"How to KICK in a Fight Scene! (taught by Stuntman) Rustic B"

Hey guys, it's Rustic and today I'm going to teach you how to incorporate kicks into your fight scenes.
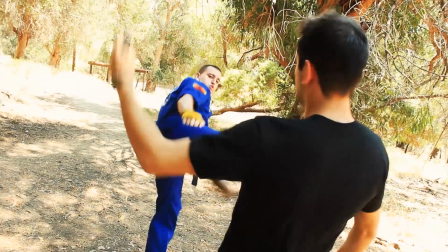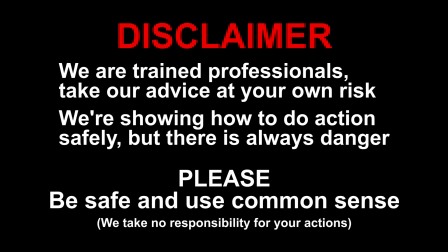We're trained professionals, so take our advice at your own risk. We're showing you how to do actions safely, but there's always a danger of getting hurt, so please be safe and use common sense. Also, hit subscribe if you want to see more videos like this. Now when it comes to kicking and fight scenes, there are many different styles and experience levels. So today I'm going to show you the basics of how I do it myself. But first, let's start with some safety tips. Always work with your partner.
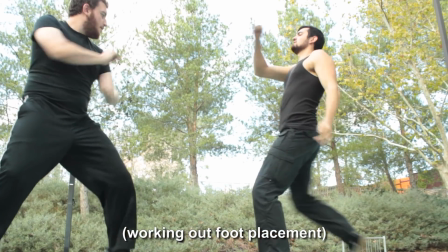Fight scenes are not about one-upping each other, and the best screen fighters actually work really well with their partner to feel out their rhythm, and they only pick up the pace once they're comfortable with each other. Next, please give each other some space. Kicks and fight choreography require more room than punches.
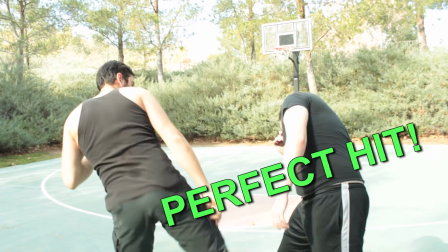This goes double for you if you're a martial artist. Fight choreography is designed to look fierce and effective while never being truly damaging to your partner. And if you're a filmmaker working with actors or martial artists, make sure you have them walk through the choreography very slowly several times and work out their footwork and their pacing and their distancing and don't start rolling your camera until you're confident with how smooth the rehearsals are looking. Now the next thing I want to tell you is it's very important to have proper technique when you're doing these kicks. When you're doing sloppy punches in fight scenes you can get away with it kind of but when you're doing kicks you want them to be really good and sharp and snappy so learn the proper technique.
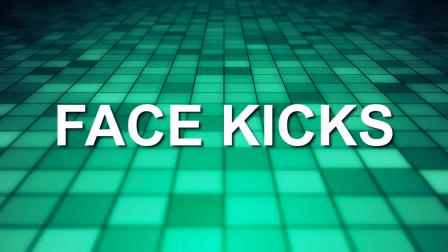Okay guys so those are all my safety and form tips let's just jump right in the tutorial. Okay, so let's start off by looking at how to do a kick to the face. Now the technique that we always use for selling kicks to the face is called stacking. If you don't know what stacking is, check out the link in the description. There's a tutorial we've covered it before, but basically what you're gonna do is, whereas for punches you can get as close as to a couple of inches to the person's face, for kicks you actually want to increase that distance for safety.
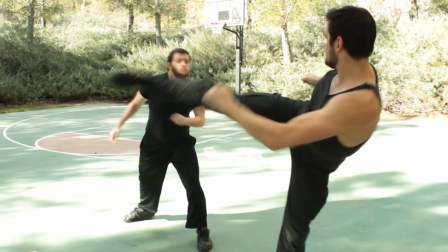I personally wouldn't go any closer than a foot away from the person's face. Next, paying attention to your foot placement is very crucial.
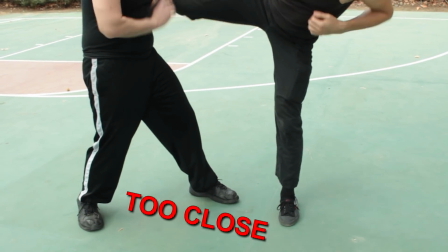You got to be able to know how long your legs are and where you need to step on the ground so you don't actually kick your person in the head. Alright so once you got your distance and your form, here's some variations.
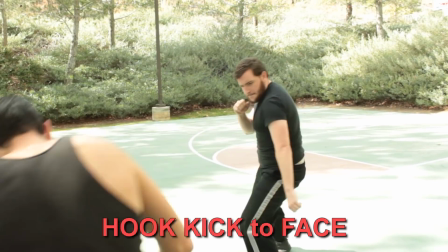And a quick note for filmmakers, choosing lower angles when shooting your kicks is gonna make them look much cooler and will emphasize the lines of the body of the performers really well but if you're gonna do that make sure you tell your performers so they can adjust the lines of their kicks because
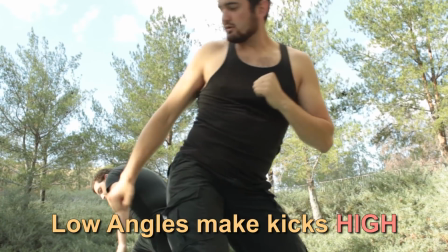what will happen is they'll tend to kick a little bit higher than they need to because the camera is so low.
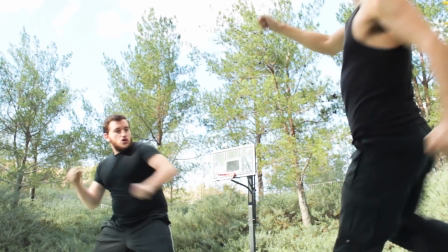Now for kicks to the body there's actually two ways to sell those hits. You can either stack them like you did for the face or you can actually make some light contact. If you're working with an actor or somebody brand new to fight scenes I would just teach them how to use stacking and teach them how to react. So how do you react to a stacked body hit? If you get hit in the stomach that's the first thing that moves and everything else follows. Now the other tip I have for you guys is actually drop with it. Normally kicks don't launch people.
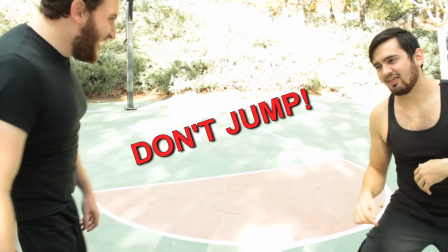If you see some people take a reaction jump with it it usually looks really bad so you want to take the hit and drop with it a little bit and for you filmmakers stacked body hits are a little bit harder to sell so make sure you film it from a little bit further
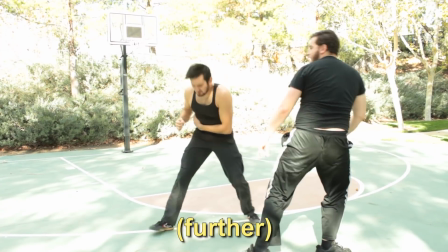away in order to make sure that everything works for you and here are some examples of some body hits you can
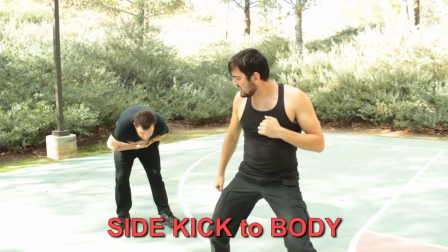stack now let's talk about making contact if you're working with people that do have some experience you will want to make contact because this is gonna look good from any angle and that's actually my favorite method of selling body kicks. So this is actually where your control and your practice comes in but first let's talk about pads. When we're getting kicked in the body we will usually wear pads if we can hide them.